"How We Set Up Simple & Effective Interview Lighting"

Hi, I'm Dusty, Director of Videography here at Antoine Marketing Design. Today we're giving you a little tutorial on different lighting setups with our subject here. What are you doing? I'm shooting a tutorial. I'm in the middle of work. You're not doing anything. You have to do this right now? Yes, I have to do this right now. I'm in the middle of work.
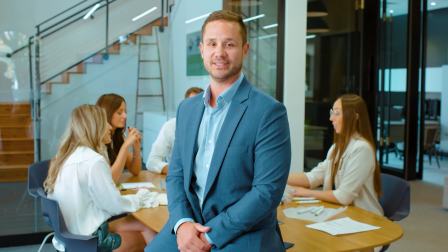0:20 So over the years, we've had the opportunity to work with many different clients and we've kind of perfected our interview lighting setup.
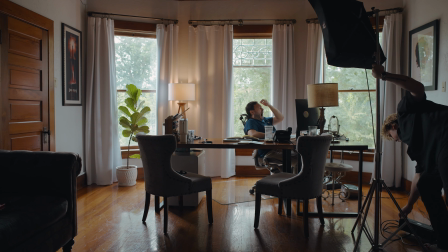0:26 but with each new project we like to change things up depending on the mood or the feeling that we're trying to convey.
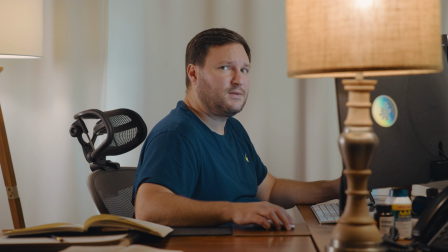0:34 For instance, in this setup with Eddie, which he totally agreed to do, we wanted a moodier setting.
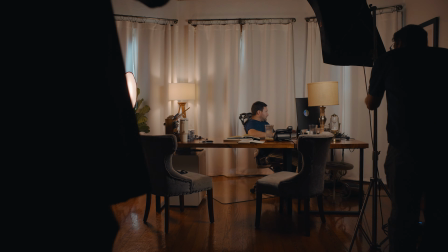0:40 We often film during the day and like to include natural lighting behind our subject but we wanted this scene to be at night.
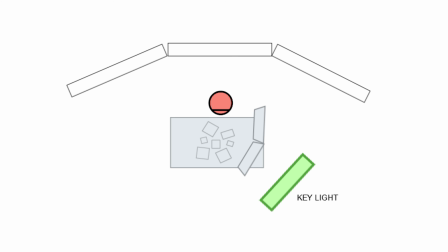0:46 Eddie has some nice lamps so we play with the placement of those and use our video lights to enhance the ambient lighting.
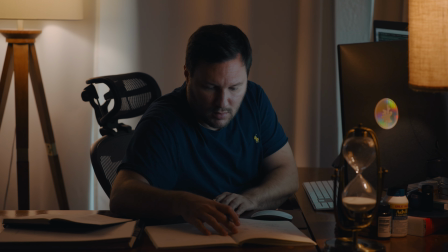0:52 Without our lights the scene is dark. This setup is perfect when you're trying to include some drama, like in a film or murder documentary.
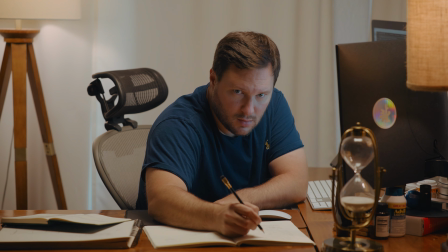0:59 But we prefer brighter lighting when filming interviews to convey a more positive message. We hope you enjoyed our lighting tutorial and learned a little something about how lighting creates mood. We have a lot of fun with all the different lighting setups, but we really take our end product very seriously. We would love the opportunity to create a video for you, so reach out to us here at Antoine Marketing Design.